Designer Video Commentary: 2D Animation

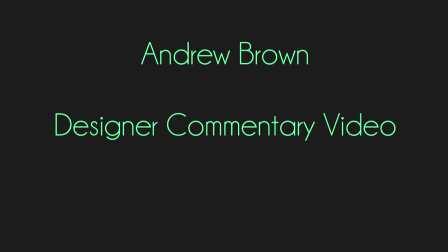0:00 Hello and welcome to my designer commentary video. Today we'll be looking at my 2D animation lyric video. For our 2D animation brief, we were tasked with creating the first minute of an animated lyric video with a character and a narrative. I chose to do mine on the song Lonely Girl by pop punk band Tonight Alive.
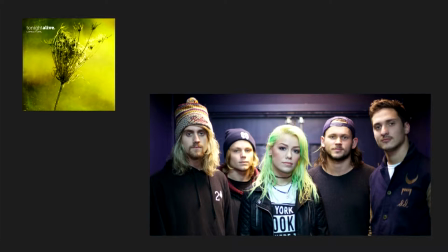0:16 The song is about a girl who's been bullied by someone and now the bully is getting bad things in life and is looking to the victim for support, which of course isn't going to be given. Now before we get into anything else, I'll talk you through the different parts of my video.
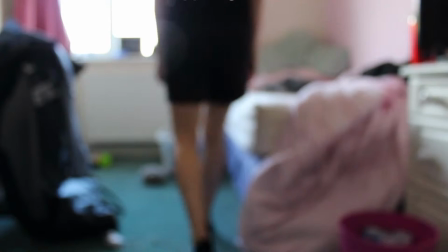0:28 So this first scene has not much correlation to the song, I just wanted to put it in there for an extra shot.
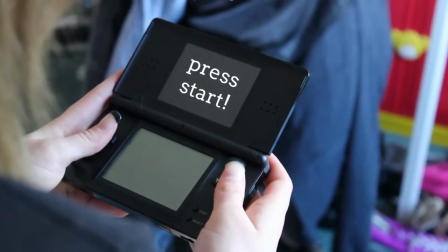0:35 That text there I motion tracked in After Effects onto the screen of the DS.
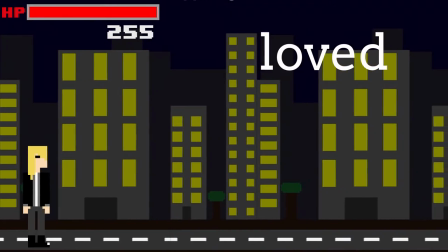0:43 And this is the walking animation. As you can see, there's 3 stages of it. And it's quite simple, but it was my first try at animation.
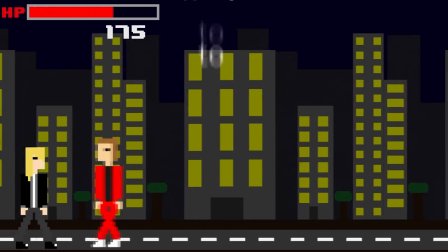0:50 Especially when both characters get hit. It's quite simple animation.
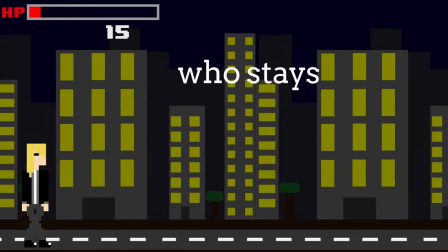0:56 If you notice the health bar at the top, it flashes along with the character and then goes down to the point where nearly the character, well, in this case, dies.
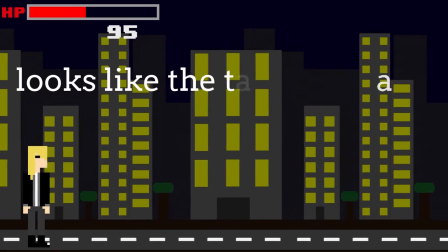1:04 And then when the chorus hits, it starts fighting back and regaining its health,
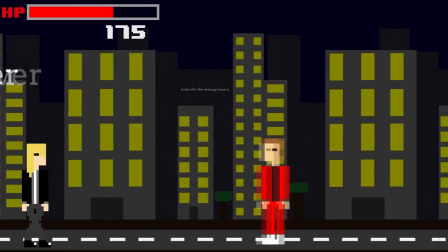1:09 which in most video games, when you start attacking enemies, you don't gain health back, but I'm looking to the fact that
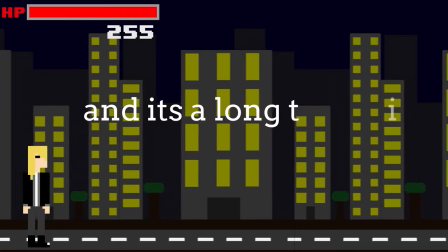1:17 like they're beating their bullies down, they're getting stronger, and they're getting their life back, essentially.
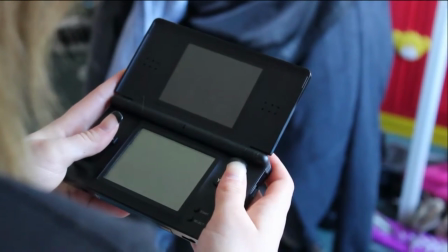1:24 And back to that shot initially before it fades to black and the video ends.
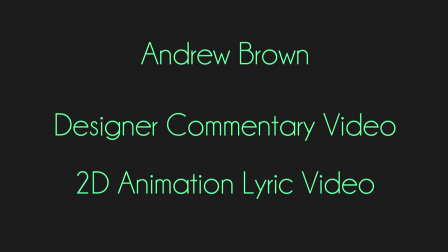1:29 The song and band is aimed at both genders, generally between the age of 13 and 21. It is also aimed at people who have experienced bullying of all ages. I had already liked this song, but I chose it mainly for the fact it carries a strong meaning. The style of my lyric video is in the style of an 8-bit platformer game.
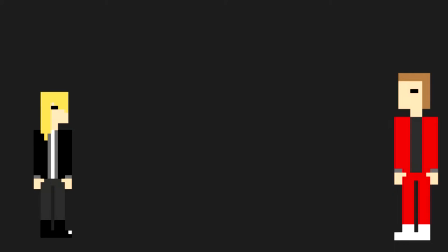1:46 It features the main character, the person bullying, and what is custom in a lot of platformers, a repeating background. I had never done any sort of pixel art before, so my characters are basic in comparison to other styles of pixel art. The narrative of my lyric video follows the story behind the song quite closely. The video features a girl who sits down to play a video game, one that is based off her real life situations.
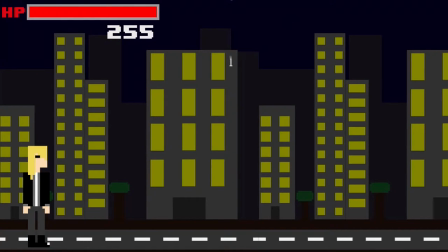2:08 The game is a retro style 2D platformer that has the protagonist as a girl who gets bullied by other people to a point where she can't take it anymore.
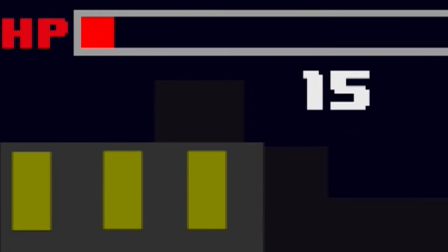2:15 Or in game terms, her health bar gets seriously low.
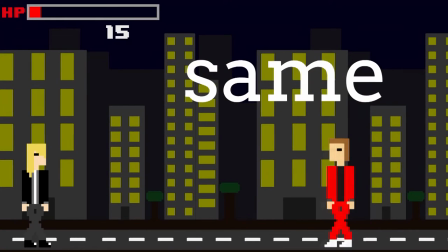2:18 Then when the chorus hits and talks about raising up above the bully, the protagonist starts to fight back and regain her health before the camera zooms out of the game and back into real life.
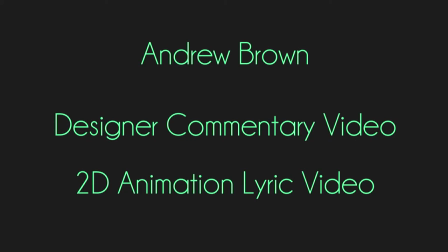2:29 This links to the message that the video is trying to give to people. The message is that when in a time like that, it is possible to come out of the metaphorical hole that bullies put people in. A lot of people that I know that suffer from bullying often use music as a safe haven when feeling alone or scared,
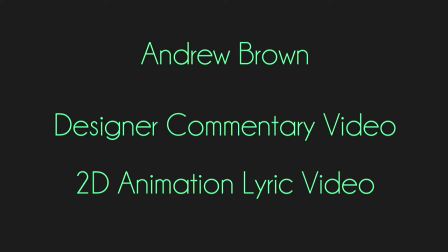2:43 and one band that often pops up is Tonight Alive, so I thought that combining this with the story behind the song would work really well. To start with, I had to create the characters. As I mentioned earlier, this is my first attempt at pixel art, so I wasn't 100% sure what to do.
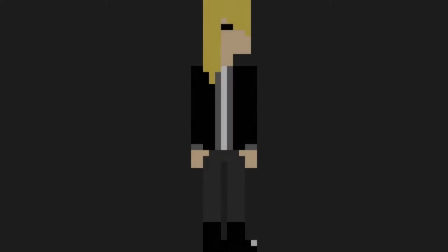2:59 The characters I had to make was a girl who looked as though she would listen to bands such as Tonight Alive. Since this is the majority of my friends, this wasn't too hard. I also had to make the bully, which from past experience, recollecting what they looked like wasn't too hard.
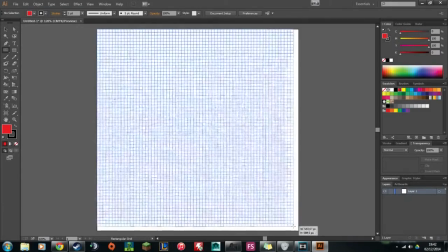3:12 I did this in Illustrator using a grid and the live paint bucket tool.
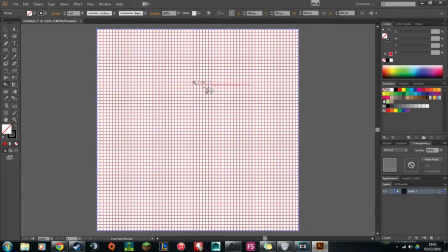3:16 This allowed me to create my characters by filling in the individual squares of the grid with the different colours. Once I had made one character, I then changed the colours slightly on the existing character to make the next. This saved me having to start from scratch.
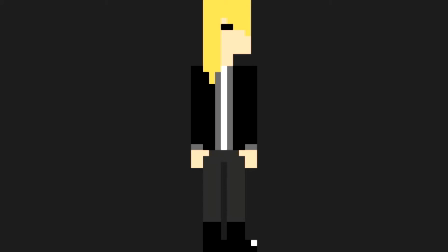3:28 The main character is dressed in black, grey and white with long blonde hair covering one eye, whilst the bully is dressed in red, white and black with short brown hair.
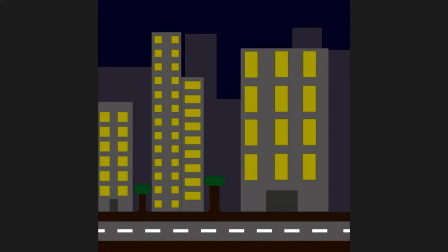3:37 I used the same procedure to create the background, which is of tall and small flats with some trees dotted around places, to show that the game is set in suburban areas.
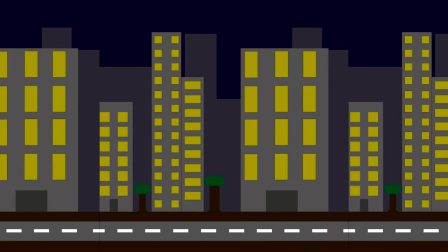3:45 I created one section of the environment before looping it in After Effects, to give the effect that there can sometimes be no change in life like this. It is also a reference to old cartoons and video games, where the background repeats itself.
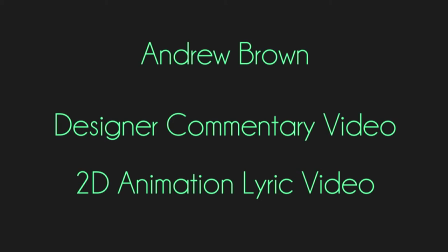3:58 I used dark colours in the background as they have connotations of scary and gloomy things, which worked really well in the theme of my lyric video. The font I used in this video is a slight alternative to the Alio font, which is used on the album cover that the song is featured on. Some of the feedback I got on completion of this mentions that the text is not in capitals at all.
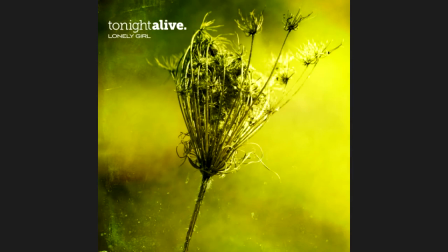4:16 I did this because the writing on the album cover is all in lowercase, so I used that to link more to the band. The animations for the characters are quite simple, as creating a fully detailed sprite sheet would have taken me even longer than the animation already did. There are 3 stages of the walking animation: standing, leg stretched out, and the other leg stretched out.
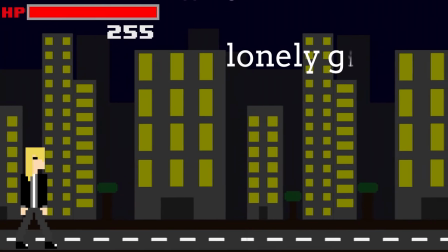4:35 This gave a simple walking animation when all put together.
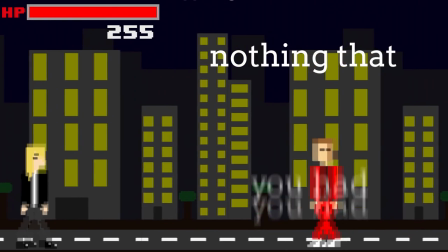4:38 When looping the backgrounds, I simply put them into After Effects' Illustrator files and moved them to the left in succession to give the feel that the character is actually walking.
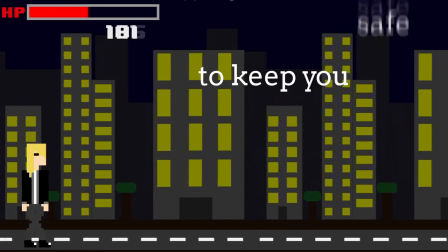4:47 The health bar was created all in After Effects using text and boxes.
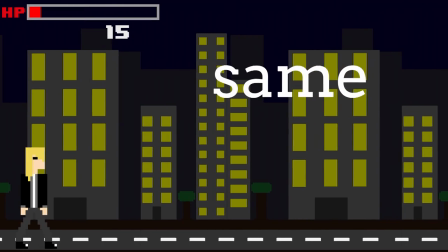4:51 When the character got hit, both it and the health bar flashed, as they do in our video games, before the health bar dropping slightly and the health counter decreasing in numbers.
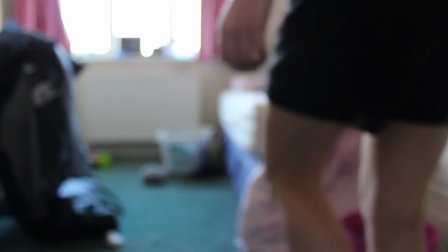5:00 The live action footage was shot at a friend's house, as she is someone who enjoys similar music to me and also likes this song.
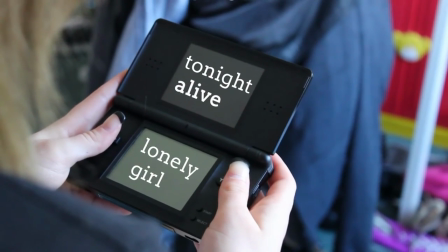5:06 The setting was her room, as it is a stereotypical teenager's bedroom, extraordinarily messy.
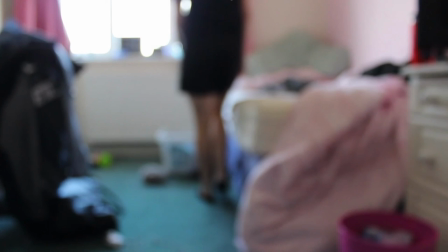5:12 Despite having pink walls and bed coverings, some feedback told me to clean my room.
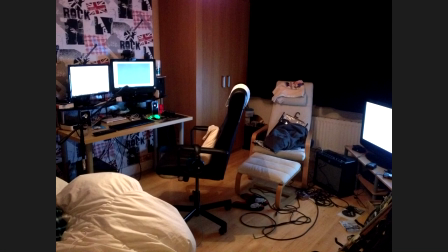5:16 My room looks a tad different to the one used in this video, although still kind of messy.